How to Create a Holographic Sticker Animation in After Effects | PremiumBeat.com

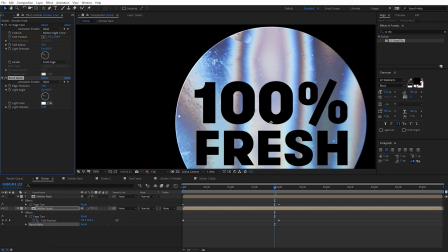992s
I'm gonna set this on something like 3. I find that to be a nice value just to give us a slight edge on this, and it makes it look a little bit more realistic.
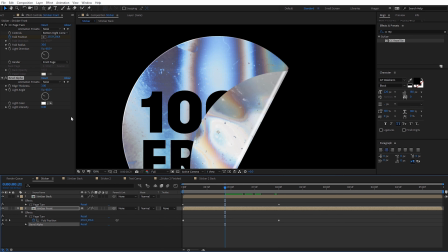999s
And if we go ahead and scroll back over this, we need to apply this bevel alpha to the front and the back. So I'm just gonna copy that effect. So Control C, and then on the sticker back here, Control V to paste that.
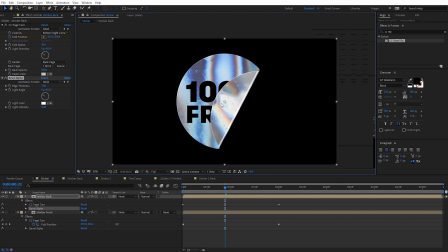1011s
And you can see we get that bevel on each side of the sticker. I think it looks pretty cool, kind of how that animates on,
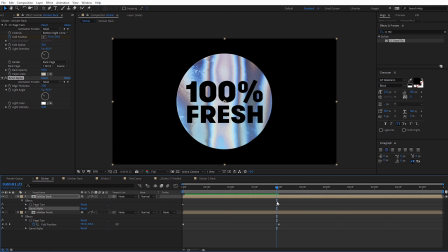1016s
just giving it a little bit more depth and it makes it look a little bit more realistic. Let me show you guys another example I've got here of this 8-bit sticker.
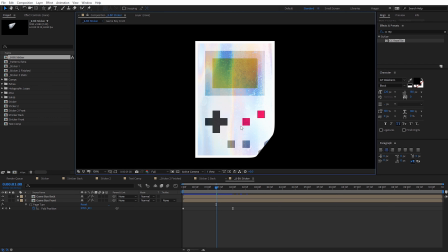1023s
So obviously you can use this sticker effect with anything like logos or icons. You can see I have this 8-bit icon here, and I'll actually include this with the project file. You can see in the extras, I have some icons that were kind of created in one of our voxel tutorials.
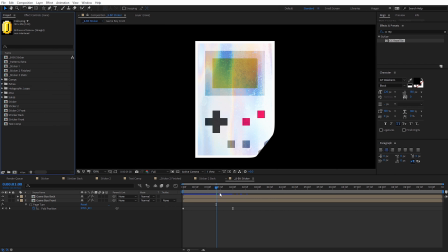1038s
So you can use those if you don't have any logos. But you can see I've applied the same animation to this. And you can kind of see I've also got kind of a holographic texture on the actual icon itself. So let me go ahead and kind of break this down how this was created. So I've got a back and a front side here for the sticker.
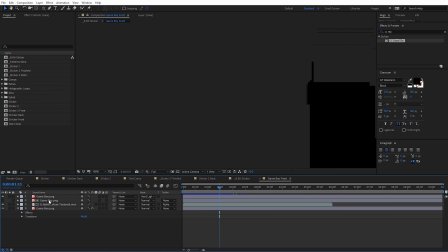1054s
So let's go ahead and dive into the front side.
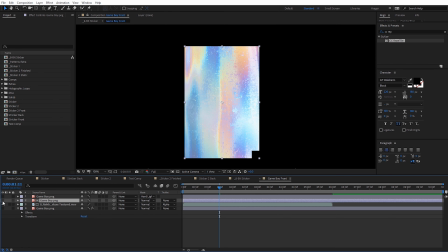1057s
And you can see the basics of how this was set up is I just started out with the Game Boy icon, and then I just alpha matted a holographic texture of that. So that's what we get this. And then I duplicated the Game Boy icon. And what I did was I experimented with the blending modes.
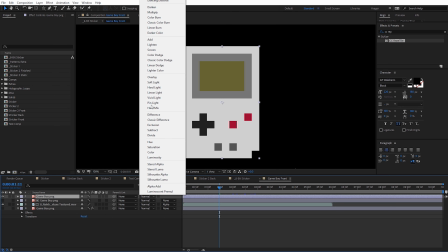1072s
So again, this would be set to normal. I just changed this to be hard light. That was the one I found that looked the best.
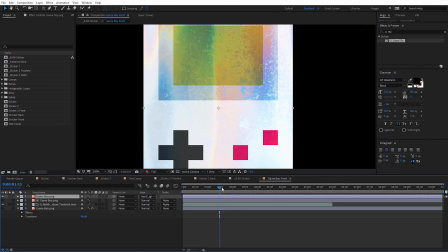1077s
And it kind of lets some of that holographic texture shine through while retaining some of the color. And so it kind of gives you like a holographic sticker effect there.
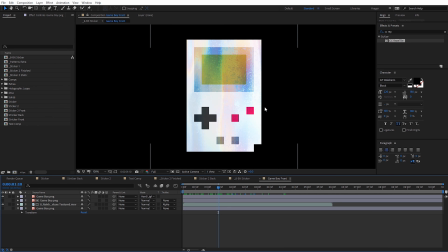1084s
Then I also knew I wanted to have a white border expanding out from the edge of the sticker. A lot of stickers kind of have that white border. So let me show you guys how I created that. I just added another copy of the Game Boy icon down below everything. Let me turn that on. Let me go ahead and solo this too so you can just kind of see what's happening.
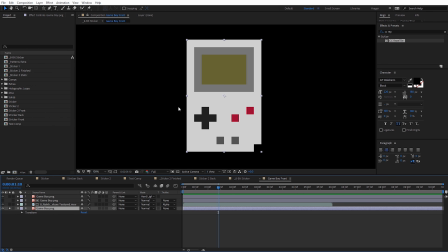1099s
And the way we're gonna expand this out, and this works again with anything you wanna use this on, we're gonna use the Minimax effect. So under effects and presets, I'm gonna type in Minimax, and you're gonna see that there, it's under channel. I'm just gonna apply this to my icon. And what we need to do is come over here to the channel, and we need to change this to be alpha and color.
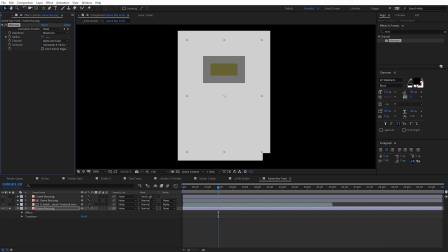1118s
And if we go ahead and expand this, you're gonna see it's expanding out the edge. Don't worry about this stuff happening in the middle. We're gonna change that in just a second. But you can see how this expands out. So if I go ahead and unsolo this now, you can see we're expanding out the edge of our icon.
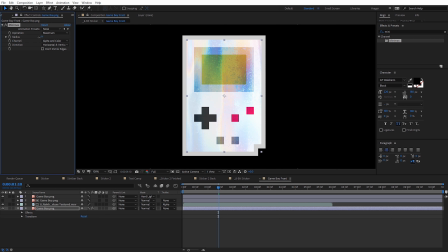1132s
So I just expanded that edge out a little bit. I think I had set it to 5 originally, but obviously you can notice it's currently gray. So a quick way we can change the color of that is we're just gonna apply a fill effect to this.
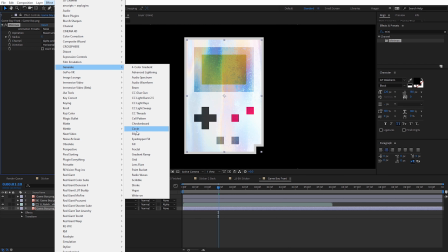1143s
So under effect, come down here to generate, we're gonna select fill, and I'm just gonna change this to be a white color.
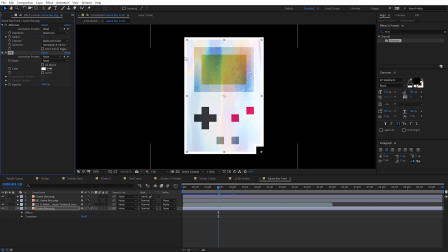1150s
Go ahead and click okay. And that's how you can create those white borders around really any shape you want to, if you wanna kinda create a white border around whatever sticker you're creating.
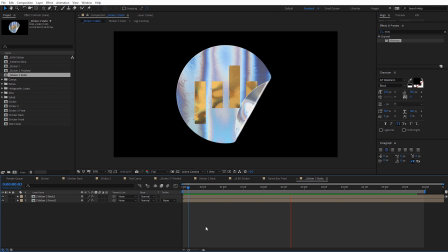1159s
Jumping over to another example I've got here. This is an example I've got where I actually don't have the sticker animate on. I just kind of left that fold there and I'm just letting it kind of loop with that holographic background.
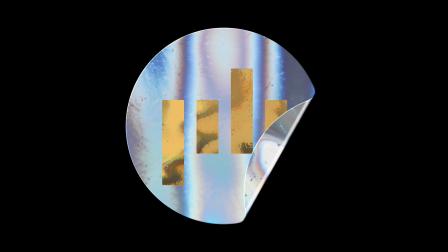1169s
This is a pretty cool look as well. So it's something else you guys may want to try. Finally, I want to show you guys another extra that's included with the project file for this.
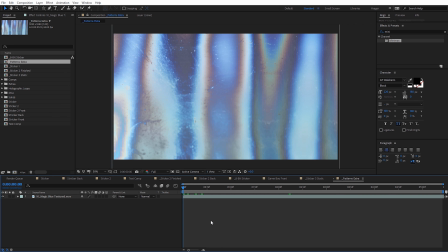1177s
And that's how you can kind of create and customize your own patterns. So I've got one of the holographic backgrounds here in my composition. And in the extras of the project file, you're going to see I have this folder set up for patterns.
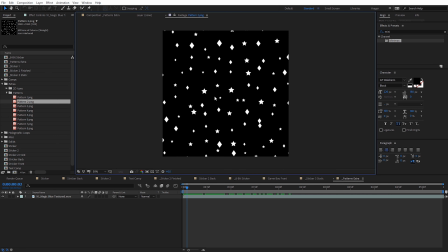1187s
And this has some of the patterns that I used when I created the holographic loops pack initially. And some of these were patterns I didn't use actually in that. But you guys can use these and kind of customize and create even more patterns and different things like that. So I'm gonna grab this pattern 4.
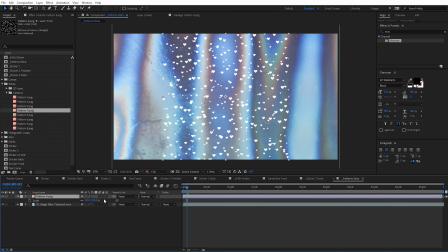1201s
I'm just gonna add it in. Let's go ahead and just scale this up a little bit so it goes all the way to the edge. So you can see we have these hearts here. So let me select one of the other holographic loops over here. I'm gonna select a gold one. It's gold textured. And I'm just gonna set that below the pattern.
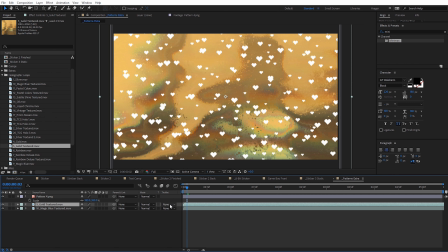1216s
And I'm just gonna go ahead and set this to be an alpha matte.
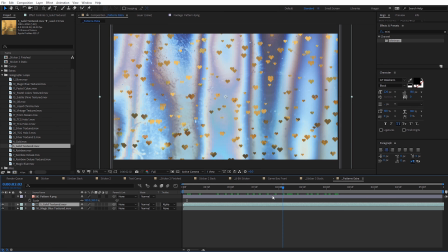1219s
So much like we did with the sticker, this is one way you can kind of create a different looking pattern here on this if you wanna combine multiple holographic patterns together.
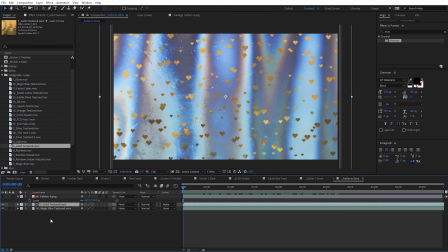1227s
Now what I actually prefer is another way of doing this. So I'm actually gonna select that gold texture and delete it.
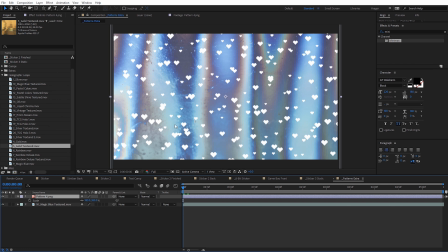1232s
And on this pattern, let's go ahead and turn it back on for visibility. And we wanna make it its own adjustment layer. So you can kind of see this half black and white circle. Go ahead and click that.